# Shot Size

hi guys and welcome to our second official class today we're going
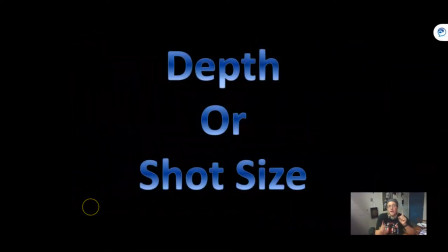[0:05]
to be learning about the shot size however before we move any further let me just point out yes I am wearing the same thing that I was wearing in yesterday's lecture guess what I'm recording as many of these in the same day as possible so
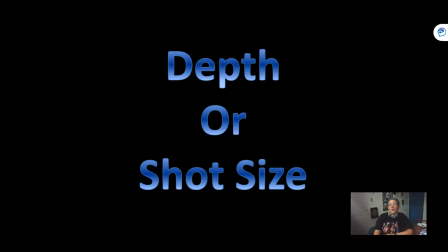[0:21]
don't worry I do actually change clothes at some point okay so depth or shot size is going to be our topic for today.
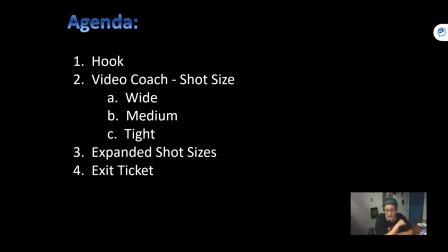[0:30]
We're going to start with a hook. I've got a clip from Ant-Man and I'm going to commit a cardinal sin and actually talk while it's going on. I know, how rude. Then we are going to watch another video coach which is going to actually teach us about the three basic types of shots, wide, medium, and tight.
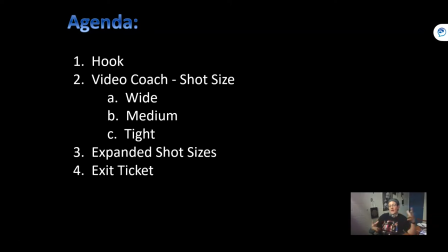[0:50]
And then I'm going to do a quick lecture and expand on that idea and then we'll have an exit ticket. Okay, you guys ready? All right, here's our hook.
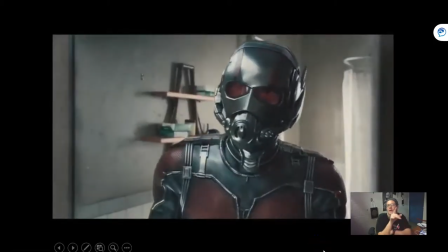[1:00]
As we're watching this, I want for you to pay attention to how many times the actual size of the shot changes.
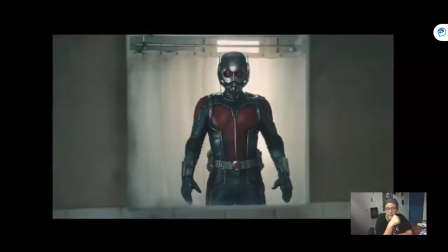[1:12]
Remember this from yesterday? That was a pan up. That is what we would call a medium shot by the way.
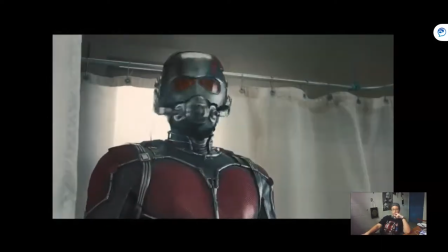[1:21]
That would be a wide. That one's a medium.
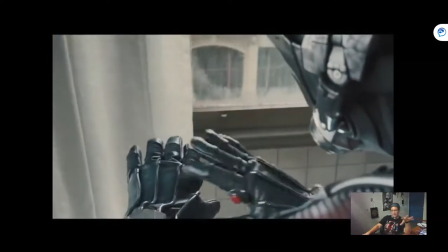[1:27]
That one is an over the shoulder, which we're not going to talk about.
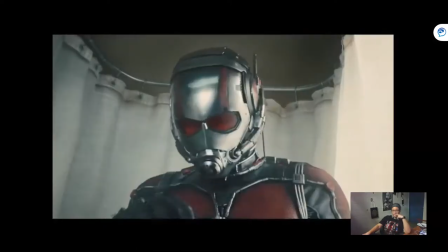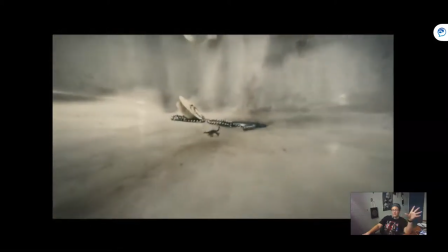[1:37]
That one's fun because it goes from medium shot to a wide shot.
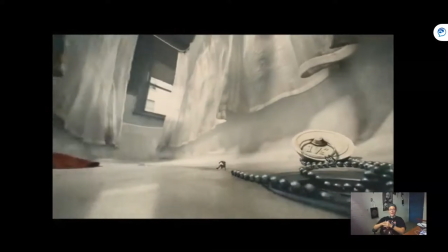[1:46]
You might even call that an extreme wide shot.
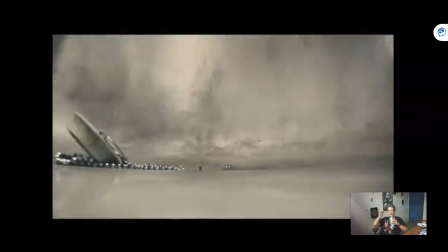[1:53]
That's a tight, or a close up, and then we pan back to the extreme wide.
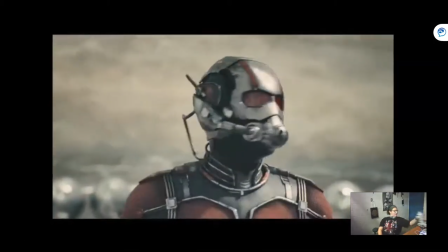[2:02] The world sure seems different from down here, doesn't it, Scott? What? Who said that?
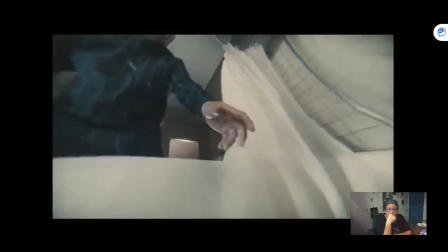[2:12]
Figure out what size that is. How about this one?
It's a trial by fire, Scott, or in this case, water.
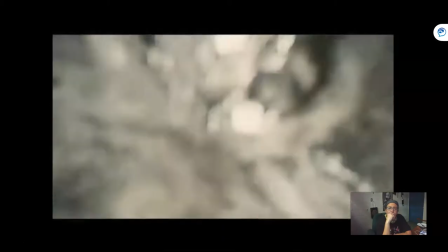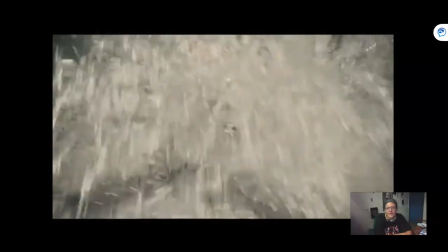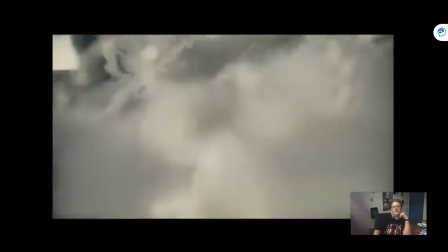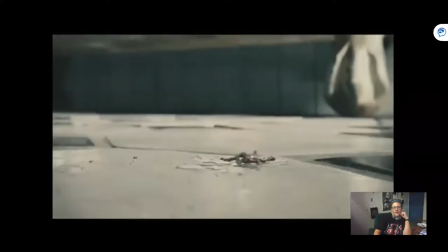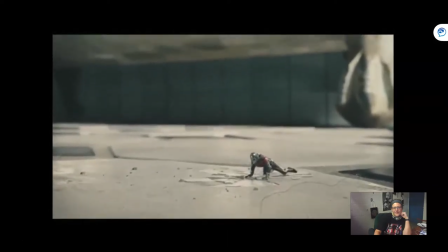[2:45] I guess you're tougher than you thought.
Fun way to start, I hope. Just kidding. Alright, so, next up, we're going to listen to Video Coach again, and they're going to tell us all about the three basic shots. Wide, medium, and tight.
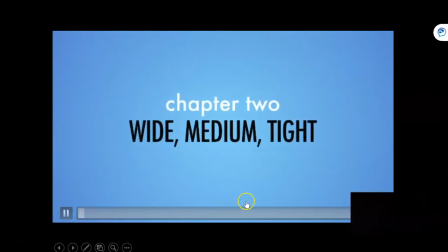[3:14]
There are really only three kinds of shots in the world of video journalism.
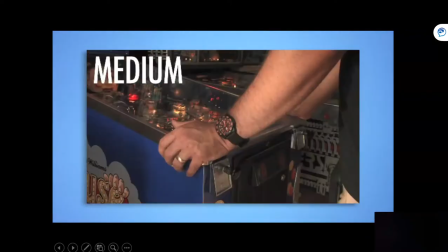[3:21]
There are wide shots, medium shots, and tight shots. Let's talk about each one of these shots.
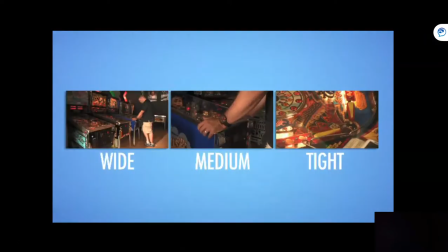[3:27]
We started with a wide shot.
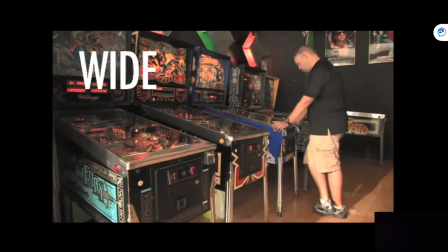[3:30]
Wide shots, or establishing shots as they're sometimes called, give an overall feel for the setting and surrounding.
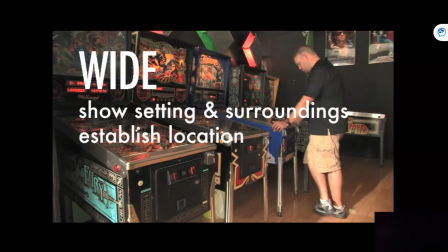[3:37]
These shots establish where your story is taking place. In this wide shot, it's obvious that we're in an arcade.
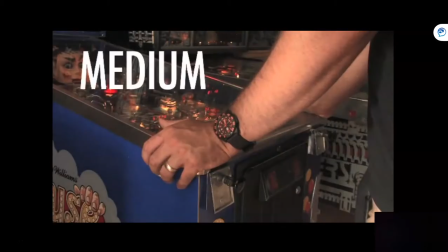[3:44]
There's some guy playing pinball. Medium shots give a little less setting, but a little more detail.
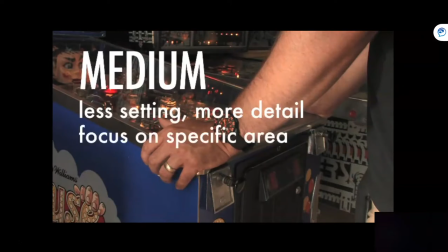[3:52]
You can start to focus in on a specific area. In this case, the guy still playing pinball.
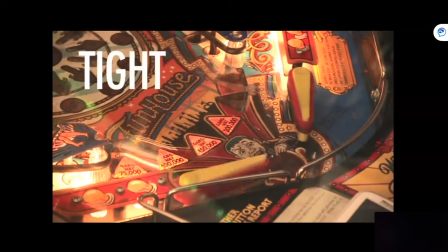[3:57]
And last, the tight shot. Sometimes called a close-up, we call it a tight shot.
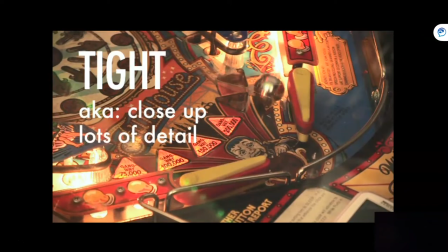[4:02]
Tight shots give a really nice detail to your shot that you can't get from a wide or medium shot.